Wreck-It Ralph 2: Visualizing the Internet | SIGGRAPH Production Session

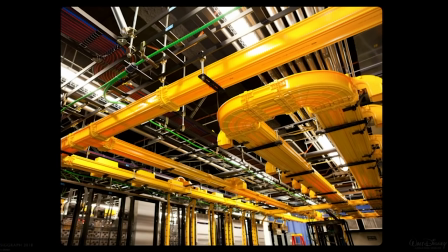4:00 It's a building with miles and miles of wire rooms that are floor-to-ceiling wires that we're told do not touch anything because if any of these disconnect, we're not really sure what they do or what could go down.
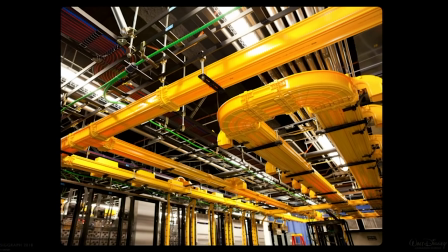4:15 So it was inspiring in the research. And when you see all these cables lining the walls and running everywhere,
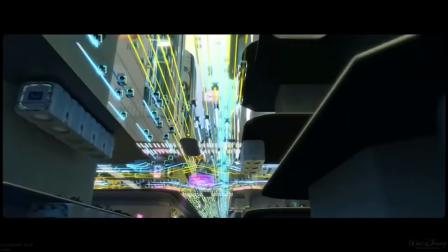4:22 it did give that early test concept that maybe the Internet could have a concept that feels
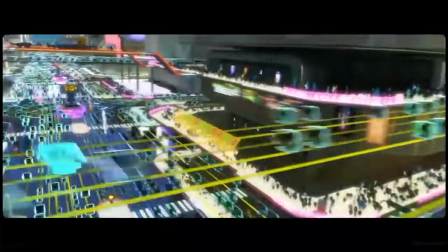4:28 like a city with interconnections of traffic going everywhere between it.
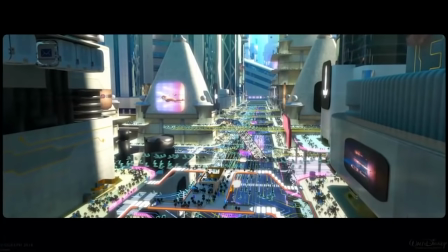4:34 So this did really help kick us off in our exploration of building the Internet. So let's take a look at the research that we did and how we kind of implemented and did some testing with it. But here we have a photo of a motherboard.
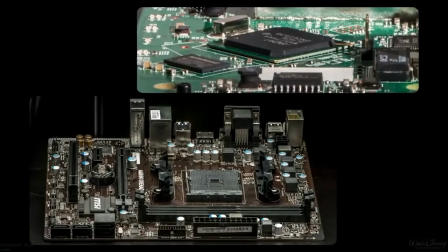4:53 So our director of cinematography, Brian Leach, we wanted to kind of see what it looks like as a kind of aerial shot of a city here and kind of an early exploration of what the Internet could look like.
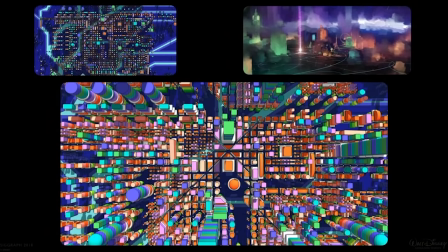5:07 Matthias Lechner, our art director of production of environments, he kind of did this sketchup model just to kind of see how taking like 45-degree angles and kind of the motherboard pattern and making a city from there, how that would look like.
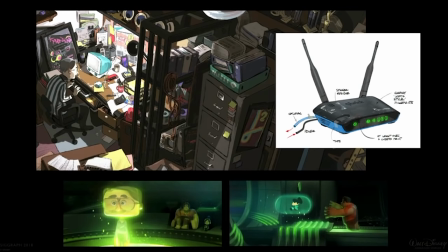5:26 Also, here is kind of Mr. Litwag's office. You know, he has all the old stuff, and he also, you know, kind of plug in a Wi-Fi router. And here we want to represent Mr. Litwag as a little avatar, and Dave will get into kind of that stuff later. And then how information is packaged together and sent.
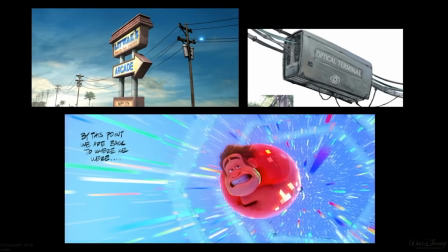5:48 And then from our research, you know, it goes through the telephone wires or stuff into these optical terminals outside your house. And this is where it gets transferred into these optical terminals, into fiber optics.
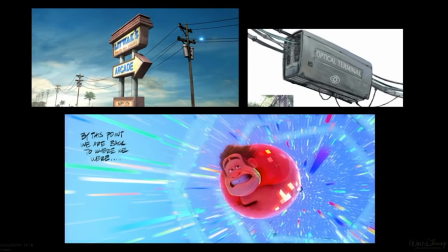6:03 And then you get sent at the speed of light. And that's where we sort of feel like that's where you enter this abstract world that we call the Internet.
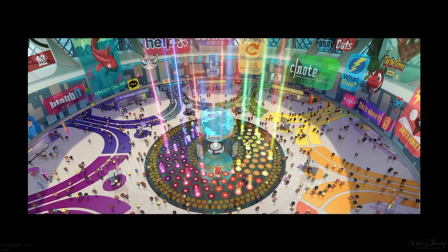6:15 So this is where they arrived. Kind of the concept behind this is as the information gets packeted and sent through the fiber optics, you get separated into different wavelengths of light. So when you enter, that's the color coding.
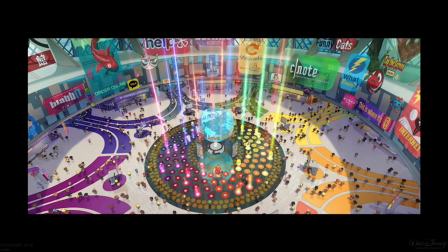6:30 In the middle there is we took inspiration from the huge kind of underwater cables that run between the continents. And so if you could take a cross-section, that's kind of what it looks like. And then in here we have these booths that you go and find your IP addresses.
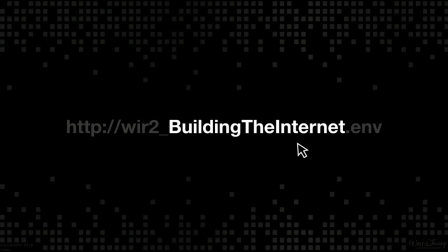6:50 And so let's take a look at what we did with the internet.
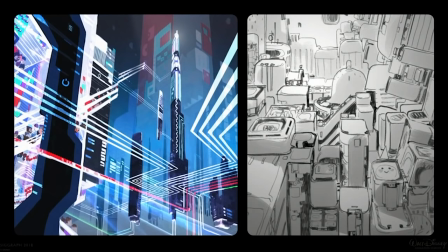6:56 So back to the city idea, if the internet is a metropolis, then we wanted each building or the websites to be represented by a building. And it has to be a kind of an endless metropolis. We also didn't want each building to represent what the website looks like inside.
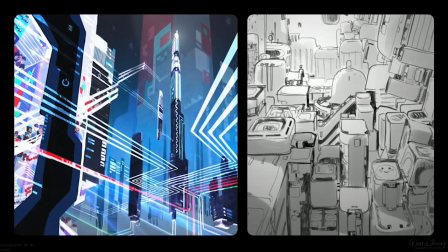7:15 So much like the arcade games, the world inside each website is very different from what it looks like outside. And another thing we wanted to do is to make sure that Ralph and NetUsers and Netizens, when they're in the Internet,
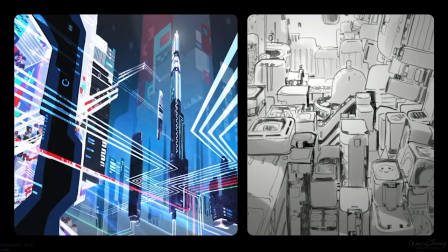7:29 we don't want them to feel like miniatures that are standing next to large computer parts or hardware.
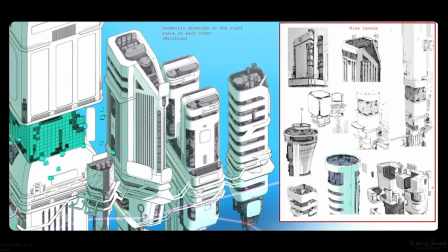7:36 And so we wanted to make sure that didn't happen. So here's where we ended up with as our design language. This one is by...
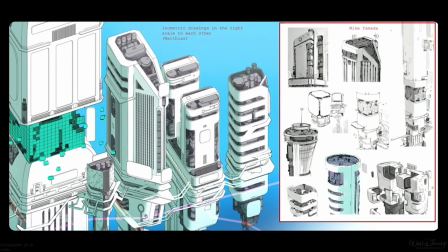7:51 Yeah, I think it's by Matthias. And so there's that.
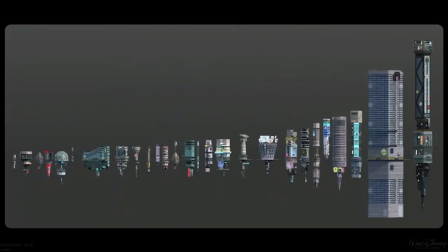8:00 Here is a lineup of some of those buildings. To give you a sense of scale, the one roughly in the middle is about the size of the Empire State Building.